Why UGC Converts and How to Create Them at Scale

So the Facebook editing guide is a bit more complex because Facebook has so many different placements and so many possibilities. Your creatives should look and feel different based on your target audience. One of the main variables is the age you're targeting. So we identified three different age groups and what the ads should look like.
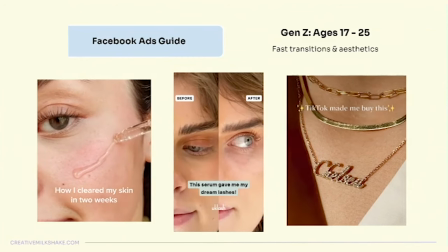517s
So for Gen Z, it's all about fast transitions, aesthetics.
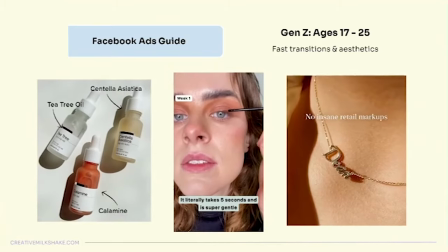521s
It has to look and feel very native. You hop on TikTok trends. You can use native fonts and elements.
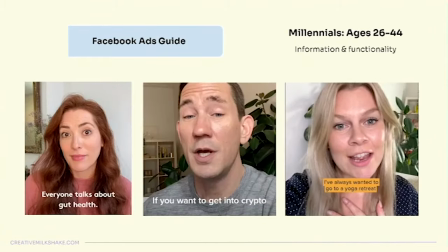528s
And the goal really is to make ads that don't look like ads. For millennials, these are consumers with a bit more money to spend.
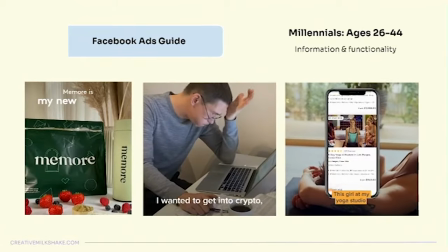536s
It's all about the information, the functionality,
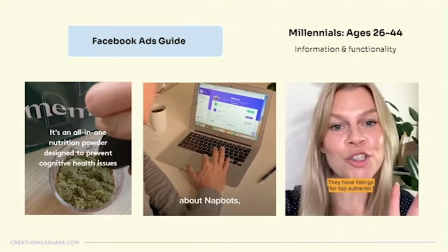539s
and going deep into the benefits ingredients is it sustainable is it good for me is it good for the environment
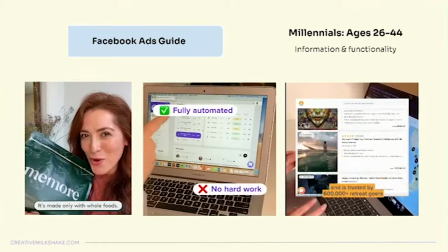547s
so all about information and functionality for boomers the
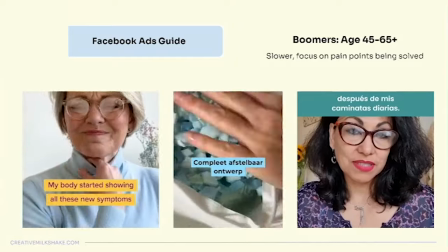553s
ads these are actually one of my favorite ads to make because and audiences to target because they
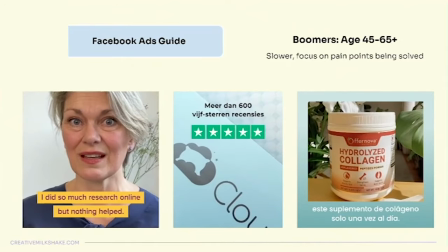558s
have more money to spend and the ads are a lot slower they really focus on the pain points you're trying to solve.
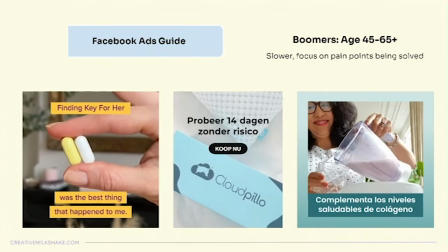566s
They use a lot of storytelling and they look and feel basically like an infomercial. Another thing to keep in mind for Facebook ads is even though they're UGC and they look and feel native,
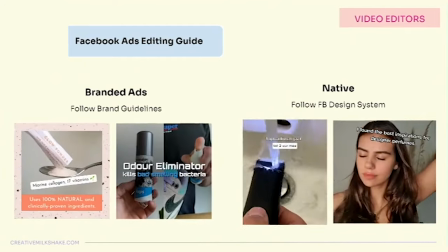577s
you can follow the brand guidelines so that the ads use the brand's fonts and colors or
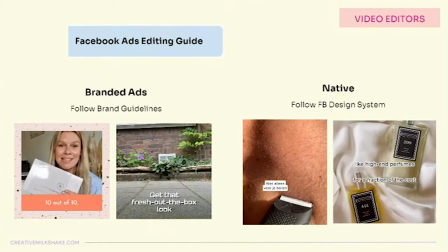585s
you can follow the Facebook design system so that it looks like it was created inside Facebook.
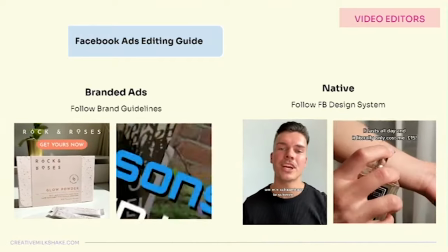592s
There is no right or wrong. You can test both and determine what works best for you and your brand.
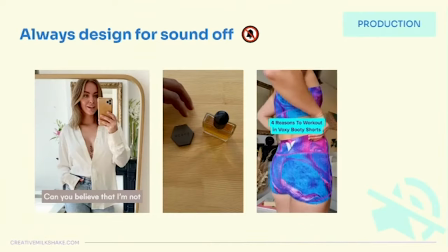600s
Another video editing hack for Facebook is unlike TikTok, Facebook users scroll through Facebook and Instagram with their sound off.
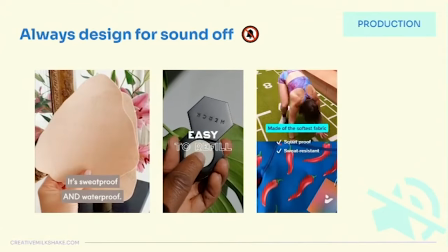609s
So it's important to always design for sound off. Use captions, text layovers, emojis,
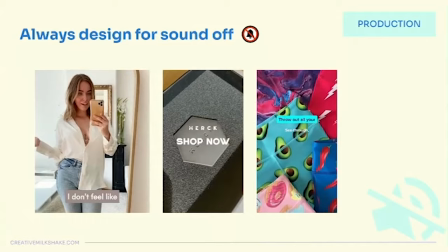616s
whatever you need to make the ad engaging and effective, even if it's watched with the sound off.
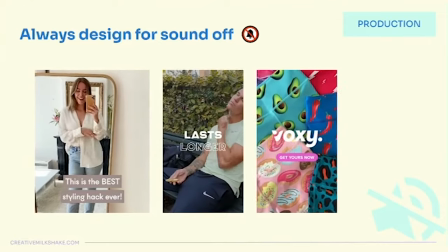623s
Another video editing hack is split screen. This works really well.
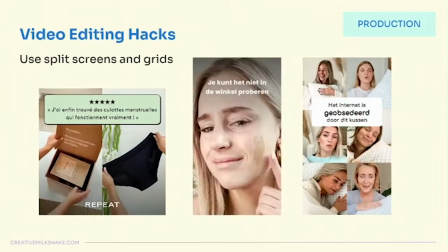628s
We often make ads that shows the person and the product on the other side.
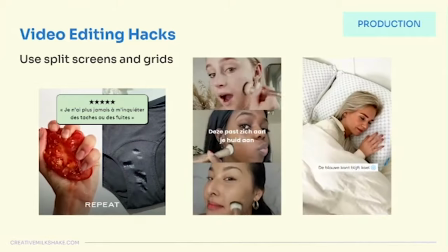632s
If it's a vertical ad for Instagram or Reels, you can split the screen three ways.
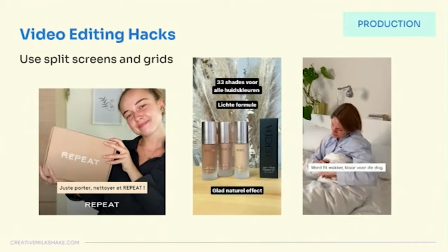638s
And also, using a grid creates that social proof effect of multiple people using or talking about
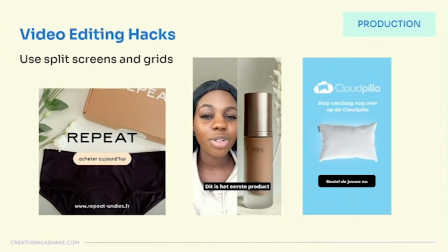645s
the product at the same time. the goal is to really make it a lot going on in that first frame.
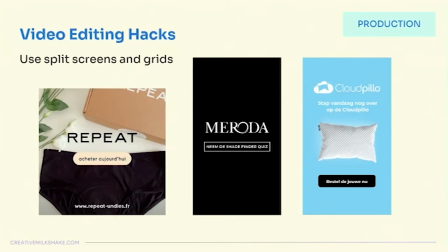652s
Another video editing hack is if it's a talking head,
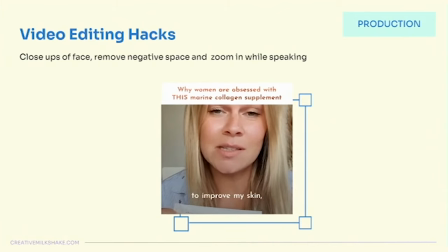657s
crop and zoom out any empty space and while people are talking, zoom into their face.
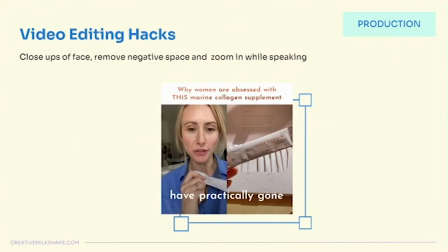664s
This also makes it a lot more engaging to watch. Another rule is the 1.5 second rule.
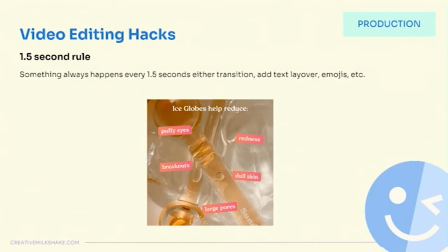671s
Something always happens every 1.5 seconds.
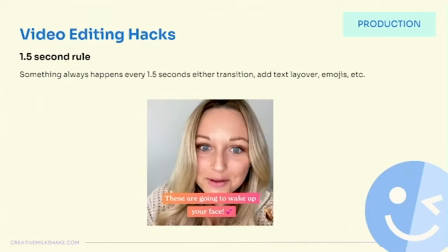675s
Whenever I get a video back from post-production, I watch it and I'm like, no, go back, fix it.
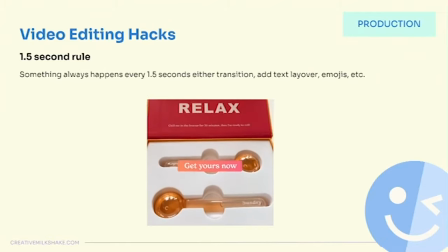682s
1.5 second rule, something always has to happen. Okay, aspect ratios.
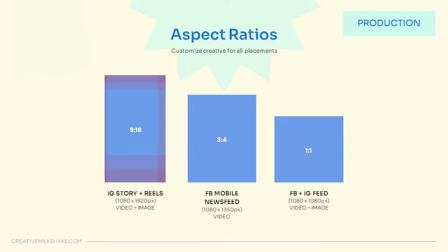688s
We always, always create square portraits and vertical versions of every creative. I like to customize creatives for all placements instead of relying on Facebook's auto crop feature or running square videos on stories is literally my biggest pet peeve. And that's pretty much it for Facebook. The TikTok editing guide is super simple compared to Facebook. The most important thing to keep in mind is that a thumb stop on TikTok is 0.3 to 1 seconds according to their internal data. Attention spans are even shorter than on Instagram and Facebook, which is around 3 seconds. So your hooks better be amazing or people are going to keep scrolling through. So what's important with making TikTok ads?